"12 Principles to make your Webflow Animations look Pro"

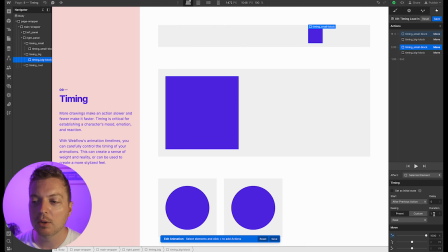[36:57]
So with the small block, for example, smaller things in real life tend to move faster than bigger things. If you think of them in your head like a mouse and an elephant, a mouse is going to scurry across the floor at max speed, whereas an elephant is going to saunter very slowly, wandering, swaying.
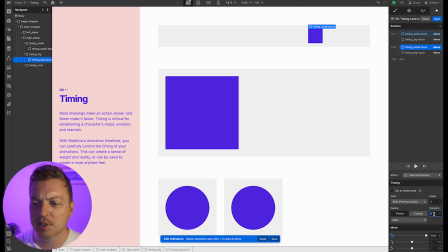[37:15]
It's this big hunking thing. So what we're going to do instead is set the timing for the small one at 0.3, and we're actually going to increase the timing for the big block to 1.5.
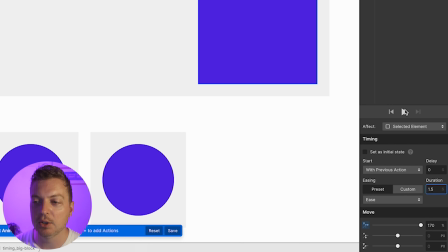[37:27]
And again, just feeling it out here, but you're going to immediately get a sense of speed from these two.
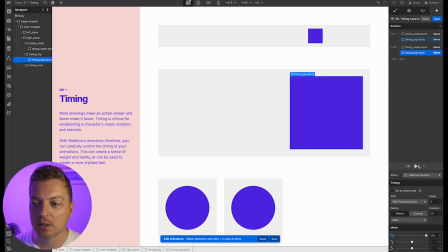[37:34]
The fast one moves quickly, like it should, and the big one moves slowly, like it should. Remember, small things should move quickly, and big things should move slowly. It creates a completely different sense of character.
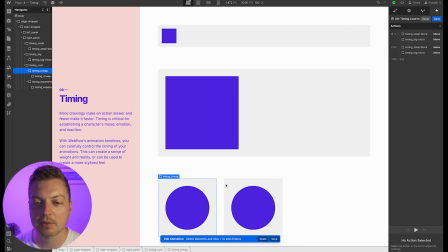[37:47]
Now, with timing cheap and timing expensive, this is another one of those examples just like in squash and stretch.
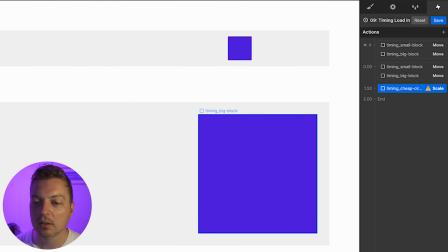[37:55]
Where just changing the timing on the scale can completely alter the way it feels.
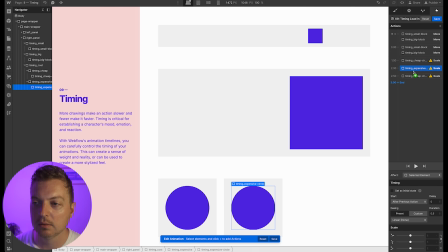[38:01]
So I'm going to create 2 different scales for each one. One will be our initial,
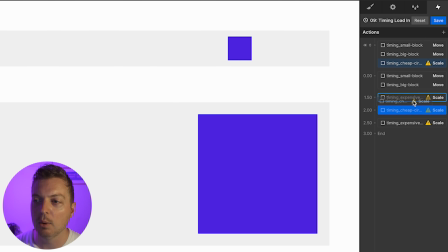[38:09]
and the other will be our end result.
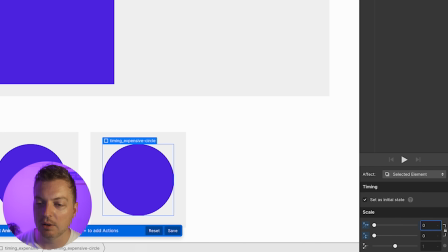[38:15]
And for our initial, we're going to start with 0 because we want them to be completely invisible.
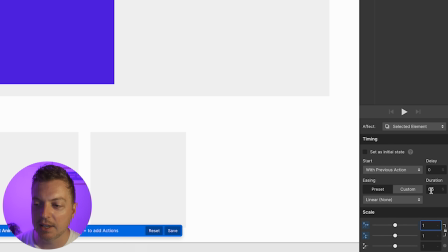[38:22]
And we're going to scale them up to 1. So they're going to be exactly identical. The only thing we're going to change is the timing between the two.
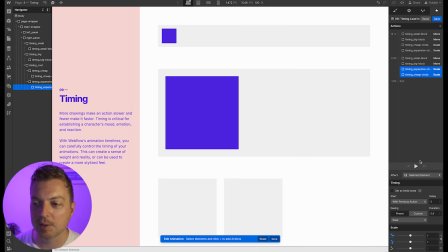[38:29]
I'm going to give them both an ease and 0.6 timing. I'm going to press play. See?
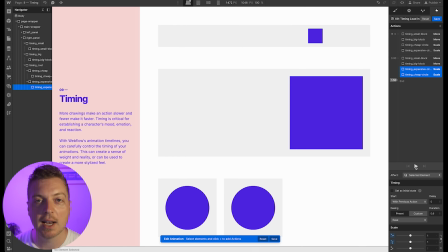[38:34]
Both exactly identical.
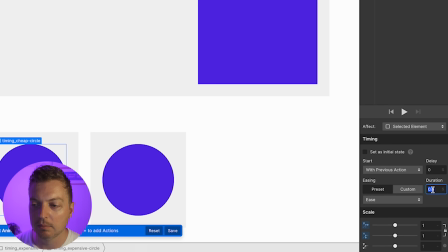[38:36]
Now, if we take the cheap one and we speed it up, let's say 0.3, and we leave the expensive one at 0.6,
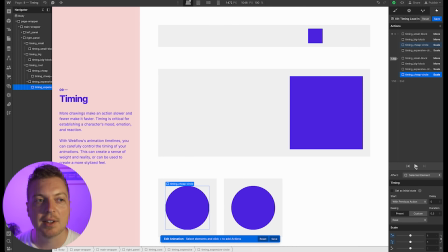[38:45]
it feels a lot snappier, a lot cheaper.
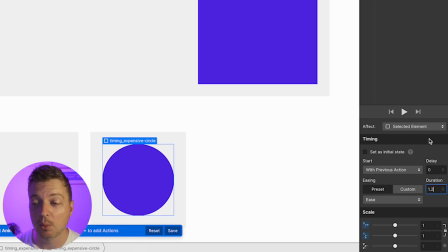[38:48]
And if we take the expensive one and we increase that by double to 1.2, it seems to take its time.
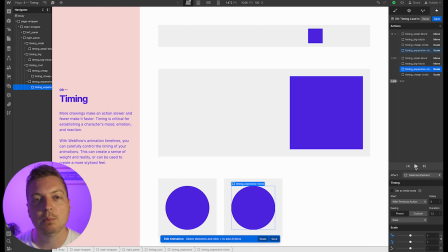[38:56]
It feels more expensive. So just using timing will allow you to create these moods, different characters using just objects. I mean, these are just simple squares and circles, if you think about it.
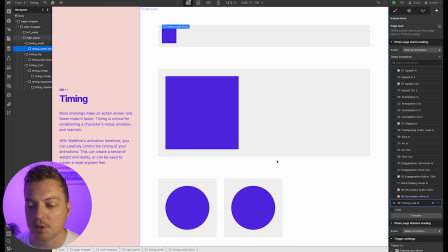[39:10]
So what can you do with cards, buttons, text, images? There's all sorts of things you can do with timing to give them character without using any other principle. But I want you to keep building on those. Number 10, exaggeration. This is an effect especially useful for animation, as animated motions that strive for a perfect imitation of reality can look static and dull. While realism might not always be the goal in web design, some degree of exaggeration can draw attention and making interactions more satisfying. This could be as simple as making a button press more announced. While realism might not always be the goal in web design, Some degree of exaggeration can draw attention and make interactions more satisfying.
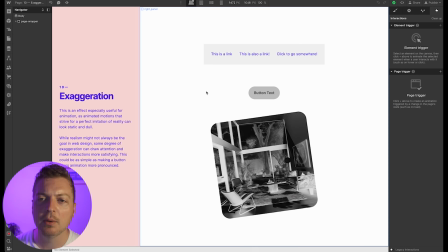[39:53]
This could be as simple as making a button press animation more pronounced. In this example, I have 3 different small animations, and these are something you would see on a page anywhere. But exaggeration is the key here. Again, like I mentioned earlier, it's easier to pull back from exaggeration than it is to add exaggeration.
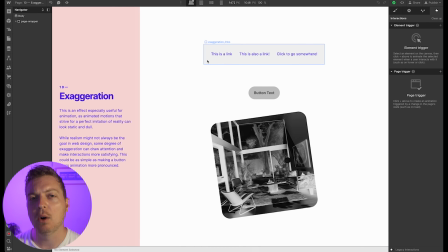[40:11]
So in this case, I want you to start thinking about what can we add to things that already exist on the page. So with a link, how can we exaggerate an underline on the link, something that you see frequently by default?
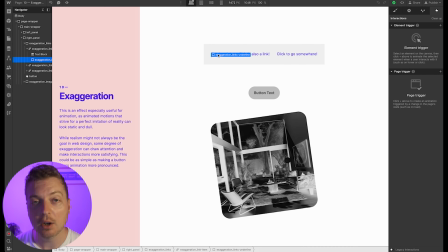[40:24]
It's easy. We're going to add an exaggeration underline. I have an exaggeration link item here. This is a link block, and I have a piece of text inside. And then I also have an exaggeration links underline.
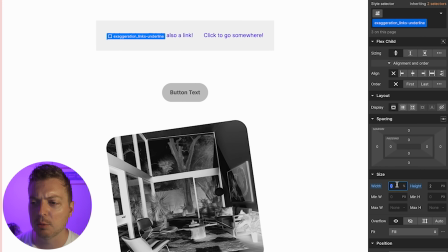[40:37]
And if you look at this, it has a width set to 0%. If I extend it, you can kind of see where that's going.
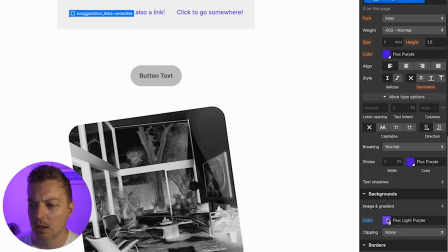[40:43]
And a height of 2 pixels. I give it a color of Flux light purple, and the links have them as well.
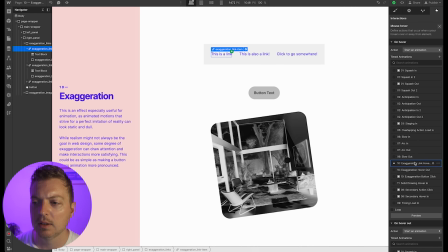[40:52]
And when we check this, the mouse hover has a size, and that's pretty much it. I set it to 0.3, out circ, and I basically just set the width to 100%.